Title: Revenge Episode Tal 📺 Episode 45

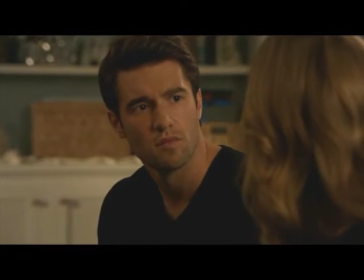I think for the first time he sees how fragile this strong woman can
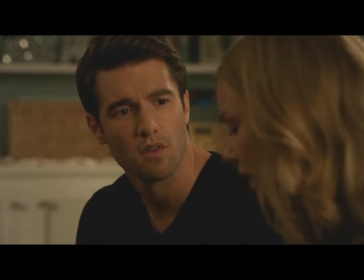be and is truly sorry for her that she had to endure such a hard life.
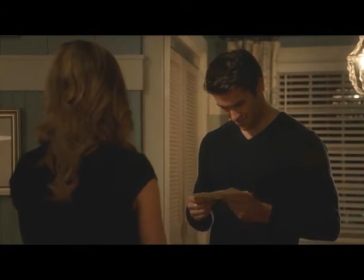I must admit the idea itself to talk about her parents and showing him the photo of Formanda's family was brilliant.
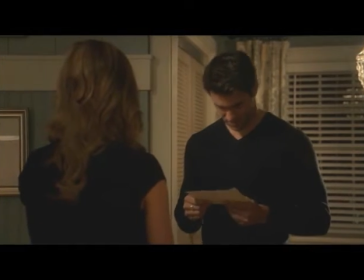Her internal joke that this feels not only so long ago but like it is not even her life was great.
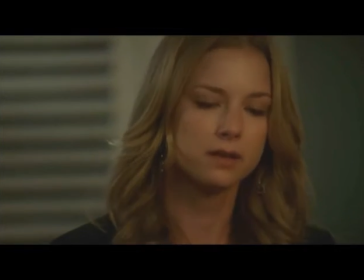And underlines again how twisted her life has become. Even though they show us no flashback here for me her story is true.
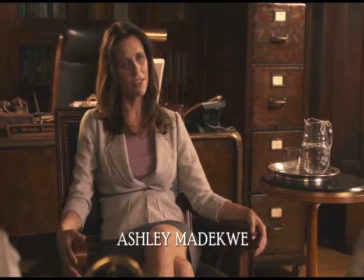Cause one of the earliest flashbacks when she was talking with Dr. Banks in season 1 we saw her sitting together with David.
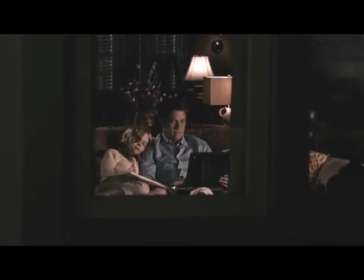Drawing a picture and him working on his laptop while a storm was raging outside.
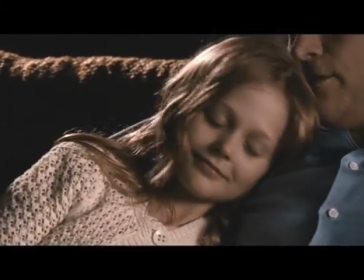So maybe that was the incident she is talking about to Daniel. By the way I really miss those flashbacks from season 1.
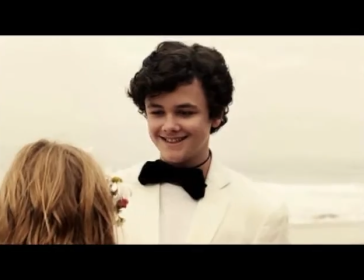I think besides those flashbacks related to Jack in season 2 we never saw a new one with David.
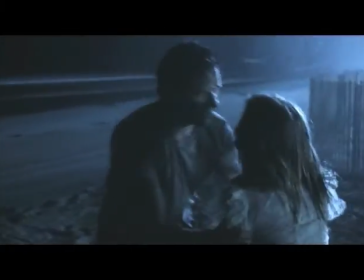In this season we have to wait till the wedding is over and she has to overcome her blackouts to see a new one that fills in some blanks.
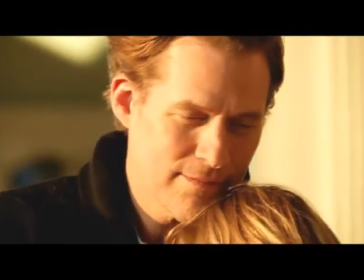But they never get this significance they had in season 1.
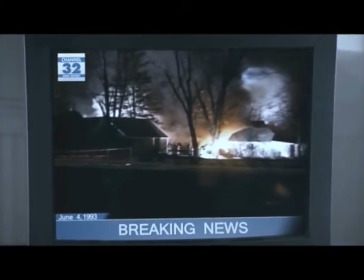Maybe they thought it would not have been necessary anymore cause we already know enough about the conspiracy and her former life.
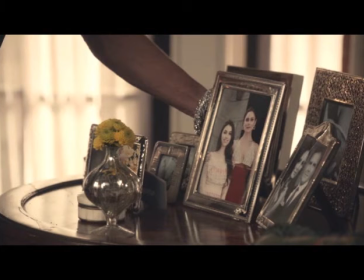So they concentrated on the past of other characters like Victoria in season 2 and Aiden in this season.
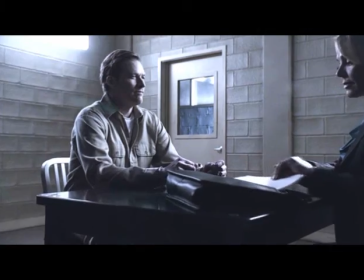But I still hate that they only reused old footage and shown us only a short amount of new flashbacks in this and the next season.
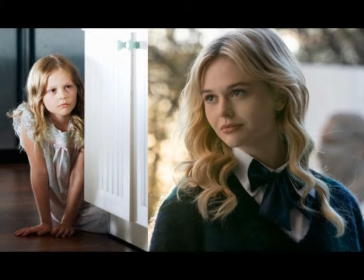Must be due to the fact that Emily Allen Lind the actress that portrayed young Amanda had become too old to play a child of Amanda's age.
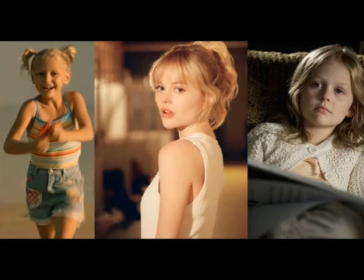So in season 4 they used her sister which made the whole timeline even more confusing.
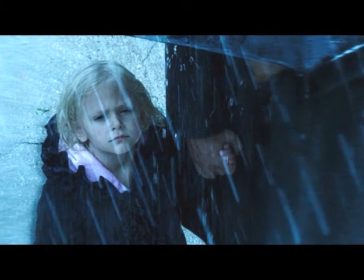As they used her to shows us a much younger Amanda within the backstory with her mother Cara Clark.
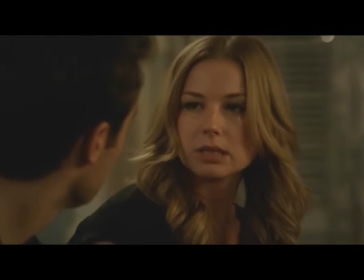Anyway I think the scene could have been better if we had seen some little snippets of little Amanda and David again.
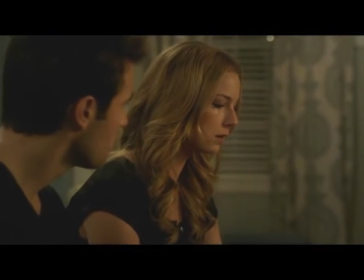But Emily's performance in this was marvelous she really can hold the thin line between making us believe she is speaking from the heart.
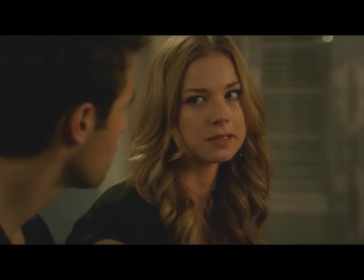Still having the question and suspicion in mind she is faking it just to make Daniel pity hear and forget about their fight.
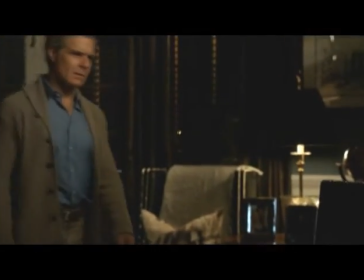About the end montage. Again a great compilation with some of my favorite songs from the show.
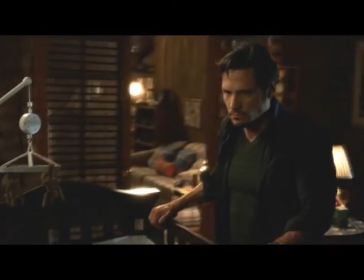The lyrics are still a riddle to me but they seem to fit somehow. And again I like the vibe of the song.
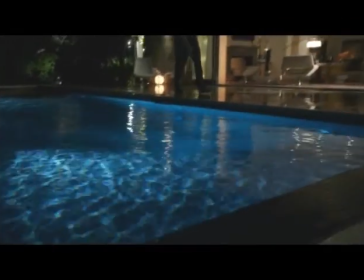Perfect transition to Nolan and Patrick with his painting. quite on
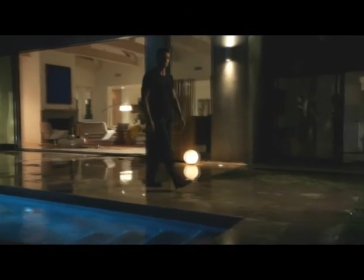the nose but makes it clear that he is some kind of obsessed with Nolan as well.
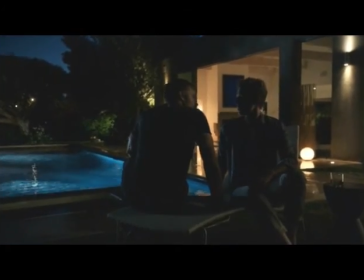Another thing about the kissing scene.
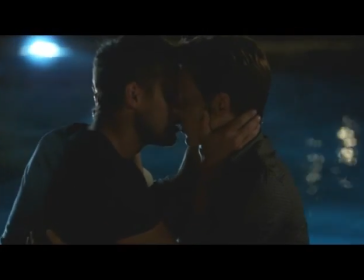I know many are criticizing that we get only this kissing scenes in half shadow with Nolan and his male lovers.
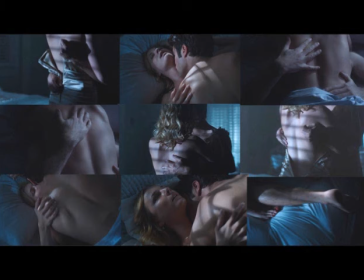That may be true but do not forget that we have not that much sex scenes with Emily either. And she is the lead of the show. So for me that was no big deal.
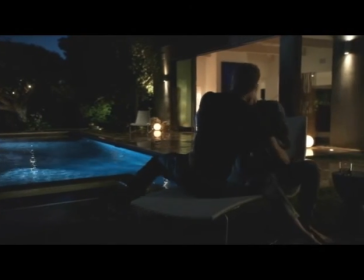In contrast I think the glittering water and the shadows add some atmosphere to this scene.
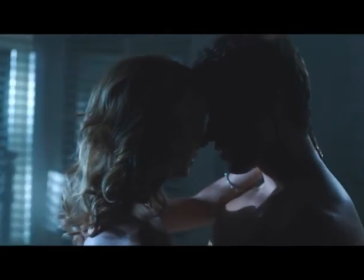Making out in the shadows reminds me of the first sex scene with Emily and Daniel in season one.
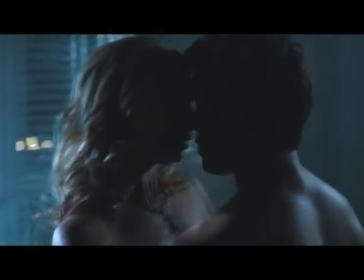That scene looks great too and is one of my favorite sex scenes from the very limited numbers of scenes.
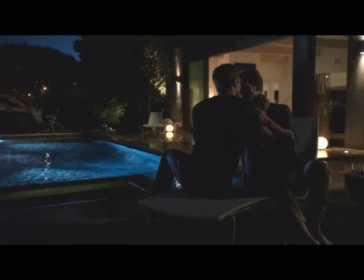The shadow underlines the danger cause in both relationships you have the threat that feelings are taken
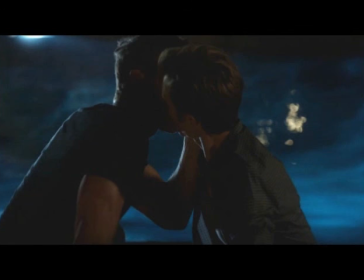too far and people will get hurt because they are too much engaged with a dangerous Grayson.